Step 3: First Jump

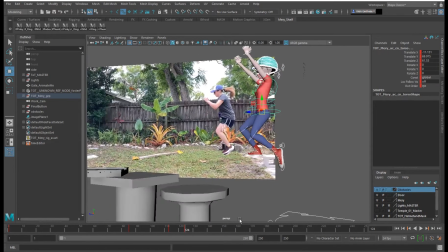[41:39]
Since I'm using a couple of different keys to get this for the feet, I want to make sure that I key this or I'm going to lose all that information. Now I can scrub back and I can see
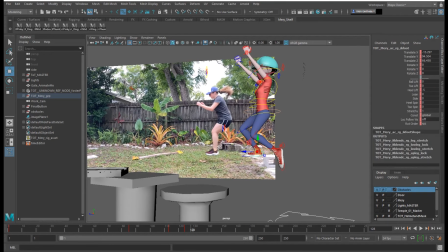[41:53]
I'm going to have this foot come up a little bit on the heel like this and then push it out a little bit more. So what that means is if I'm going to separate these feet like this, oh, gotta save. If I'm going to separate these feet like this, the one that's in front will land first.
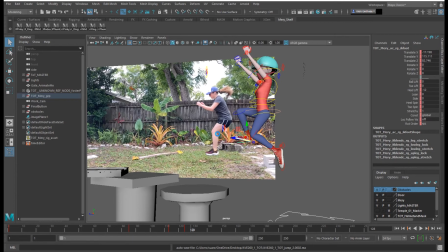[42:11]
So I'll need to have that land on the heel when it hits the platform first. I'm trying to point this foot back from where it came from so then it has a nice arc.
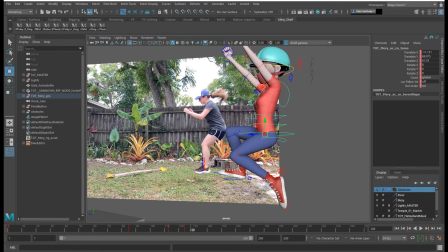[42:26]
We know that it's bending forward. Actually, oh look, I'm on the incorrect key again.
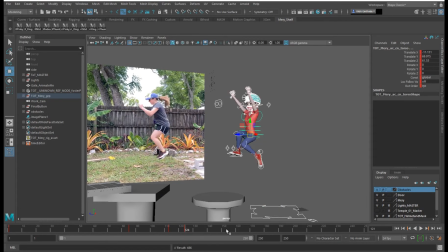[42:34]
We need to use the key that we have. I just selected everything and middle mouse button dragged back to get to this position.
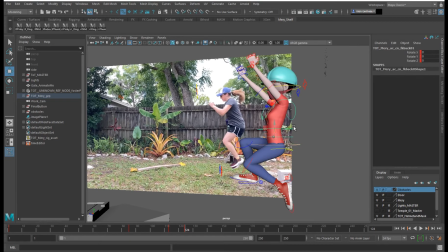[42:42]
So the actual back is bent up, but a little bit more than it was prior in the last position. If this foot's forward like that, then this is kind of the one that's holding most of that weight because she's flinging this leg forward now.
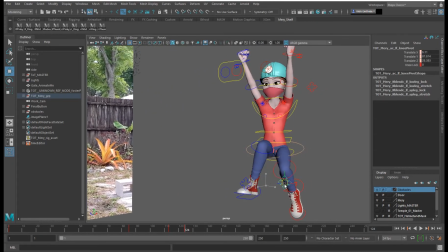[43:04]
So if we think about it as kind of what happens in a walk, if this one's being flung forward like a high pose,
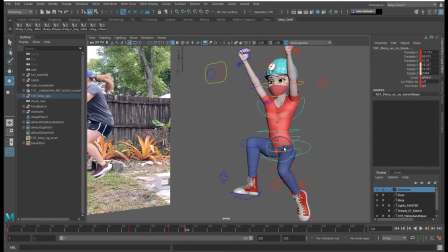[43:13]
then we have to do some of those changes within the cog and the spine to help her get that foot up in there. So I'm leaning it toward this foot.
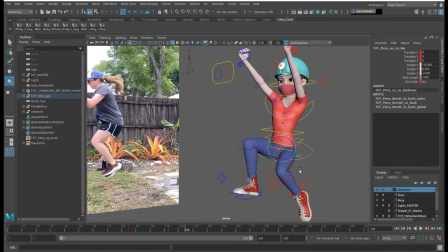[43:31]
There we go. See, the hip will help push that animation a little bit more.
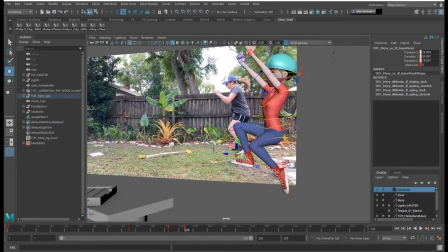[43:36]
I'll probably still have to alter it, but now I need to counter more in the spine.
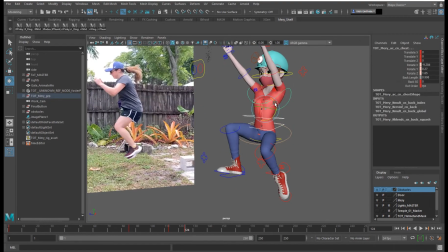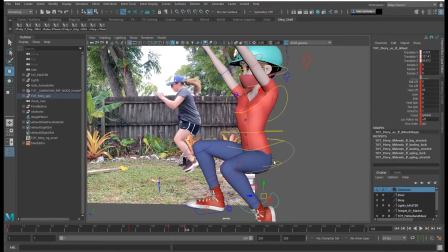[43:49]
I don't want this to happen where the shirt goes through the jeans, so I need to figure out what I need to do here to fix that.
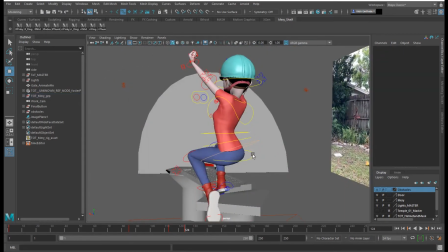[44:00]
It helps if you can have good reference when it comes to this portion if they're going to have the feet separated.
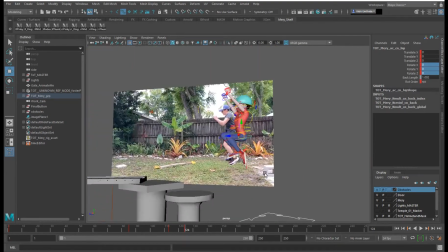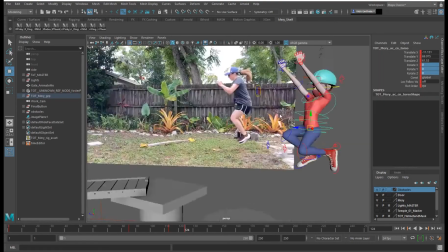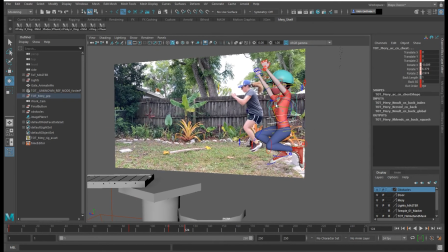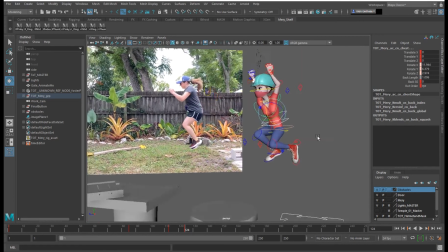[44:22]
Wondering if it would be better to do this.
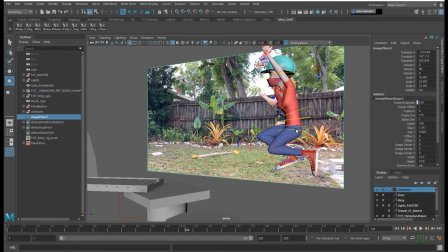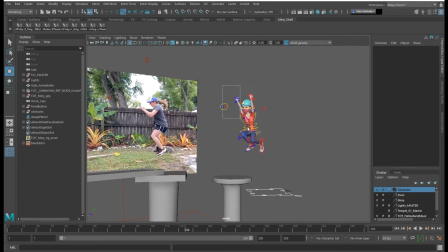[44:33]
All right, I'm going to save that.
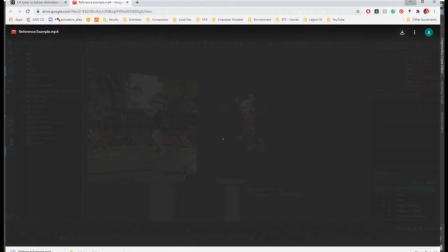[44:35]
I'm trying to figure out this pose, but since I'm using a couple different things, I don't really like what's happening.
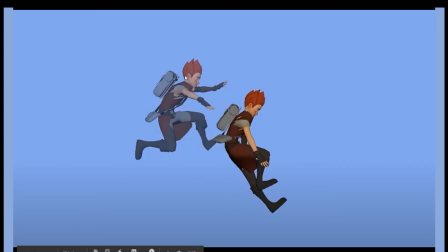[44:43]
Hold on a sec. All right, so for this portion of the animation, I'm going to kind of use more of the knowledge that we gained from looking at this animation. And that's kind of what's happening within my reference too, is the back is bent like this.
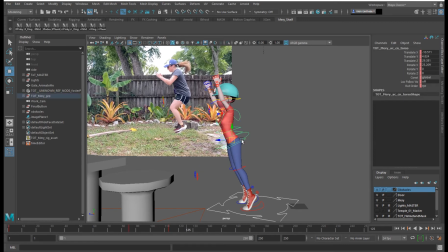[45:01]
So this is kind of the pose that I'm going to go for here. I'm going to zero everything out on the body or the spine. for the rotates, not the translates. All right. Now I am going to translate the feet,
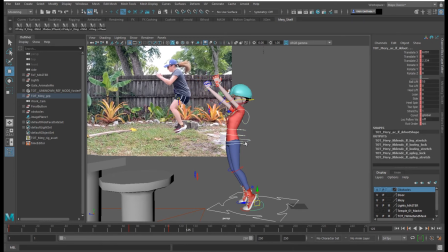[45:22]
the IK hands, the cog, the knees,
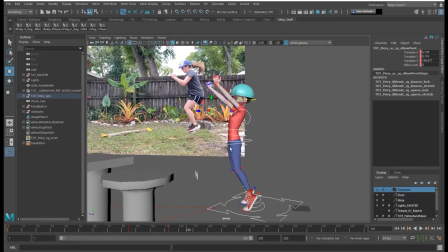[45:27]
and the elbows up, because this has to be the highest point.
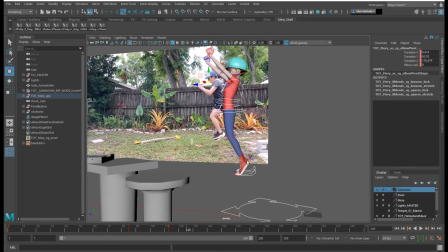[45:32]
I'm really looking at the cog on this and whether that'll be a good arc.